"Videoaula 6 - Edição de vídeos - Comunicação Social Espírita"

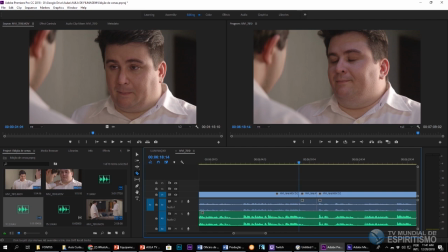(16:30)
Então, ó, vou cortar aqui Não vou usar esse áudio Vou pegar só a cena Vou até Só essa ceninha aqui E vou levar para lá
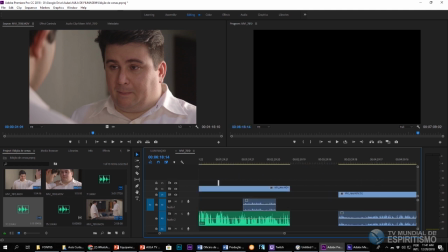(16:45)
Provavelmente as pessoas profissionais Vão ter outras formas mais efetivas de fazer isso Essa é a forma que eu faço E aí Depois dessa cena aqui Como ele vai dar uma transição E o áudio vai ser o mesmo Eu vou transitar por aquela que está dando para ver os dois
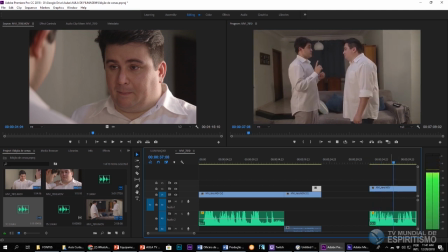(17:03) A primeira coisa que devemos fazer É julgamento Tu pode trazer A coisa
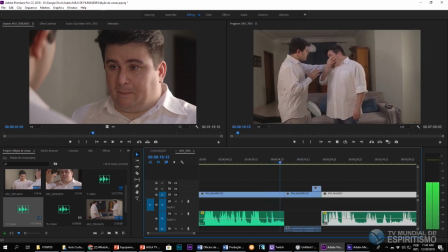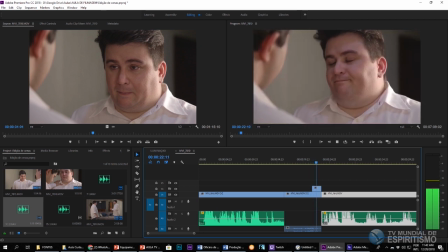(17:23)
que devemos fazer É limpar o nosso pensamento Que pode trazer Consequências
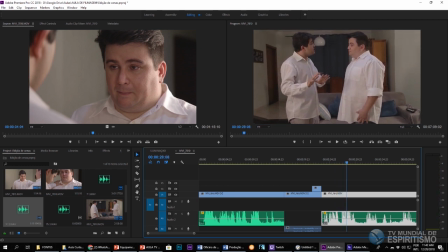(17:29)
venenosas pra nós E pra nossa irmã Esse tipo de zoom aqui Não pode acontecer, isso aqui é pouco profissional Então aqui eu preciso colocar outra cena Aqui no meio, aqui em cima Pra poder tirar esse pedaço do zoom Mas deu pra vocês verem a maneira geral Como é feita
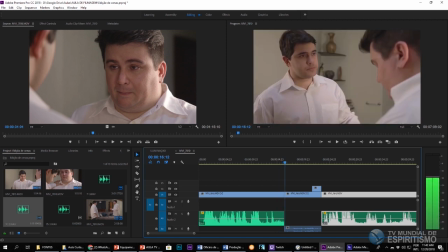(17:45)
a edição Você vai cortando os pedacinhos e vai montando de uma maneira que dê continuidade uma na outra,
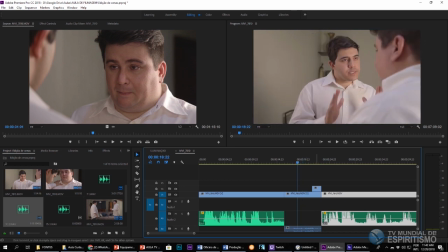(17:51)
certo? Algumas formas de você poder deixar mais real ainda essa transição é quando você arrasta, usa o áudio de um vídeo, um pedacinho dele no outro porque aí não fica claramente na transição o que você está fazendo que aí dá para notar mais fácil que você está mudando de áudio então por exemplo,
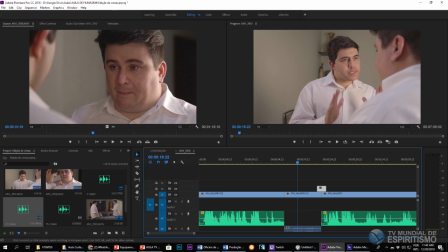(18:10)
eu estou usando aqui o mesmo vídeo pegando esse áudio e esse é claro que aqui a gente teria um outro áudio com tão boa qualidade quanto esse de cima Mas só para vocês terem noção
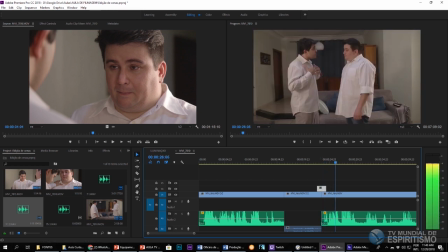(18:22)
Como esse áudio aqui começou no outro vídeo E ele só continua Dá uma impressão muito mais gostosa Ao invés de na hora que você troca a cena Você trocar o áudio Então às vezes eu continuo um áudio E que a pessoa falou a mesma coisa Só para não dar essa impressão De que
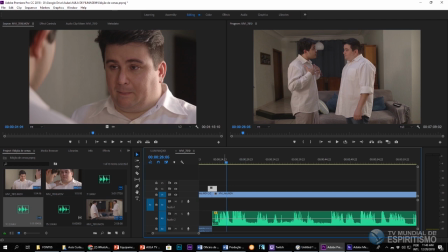(18:40)
você está claramente trocando Como se tivesse várias câmeras filmando ao mesmo tempo bom pessoal,
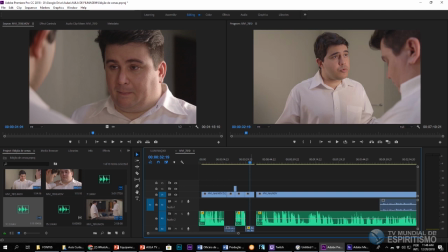(18:46)
espero que tenha dado para entender como que funciona a edição você vai cortando os pedacinhos das cenas e é bom você saber de edição para na hora de você planejar como que você vai gravar as cenas gravou uma
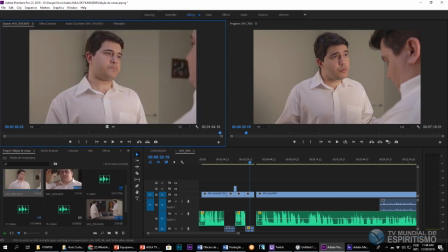(18:56)
cena com os dois assim uma sobre cada ombro e aí nós vamos construindo a cena devagarzinho até chegar no
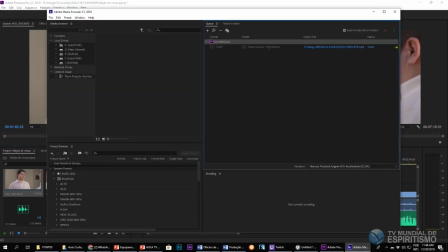(19:02)
final o nosso vídeo já acabou de exportar depois eu exportaria da mesma forma o vídeo que nós estamos acabando de editar
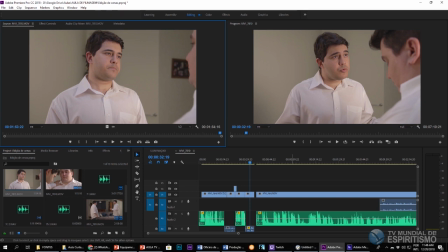(19:09)
se você quiser saber mais, busca mais vídeos sobre edição clica Premiere, Tutorial Premiere curso completo No Youtube, no Google Você vai achar muita coisa Um grande abraço, obrigado pela atenção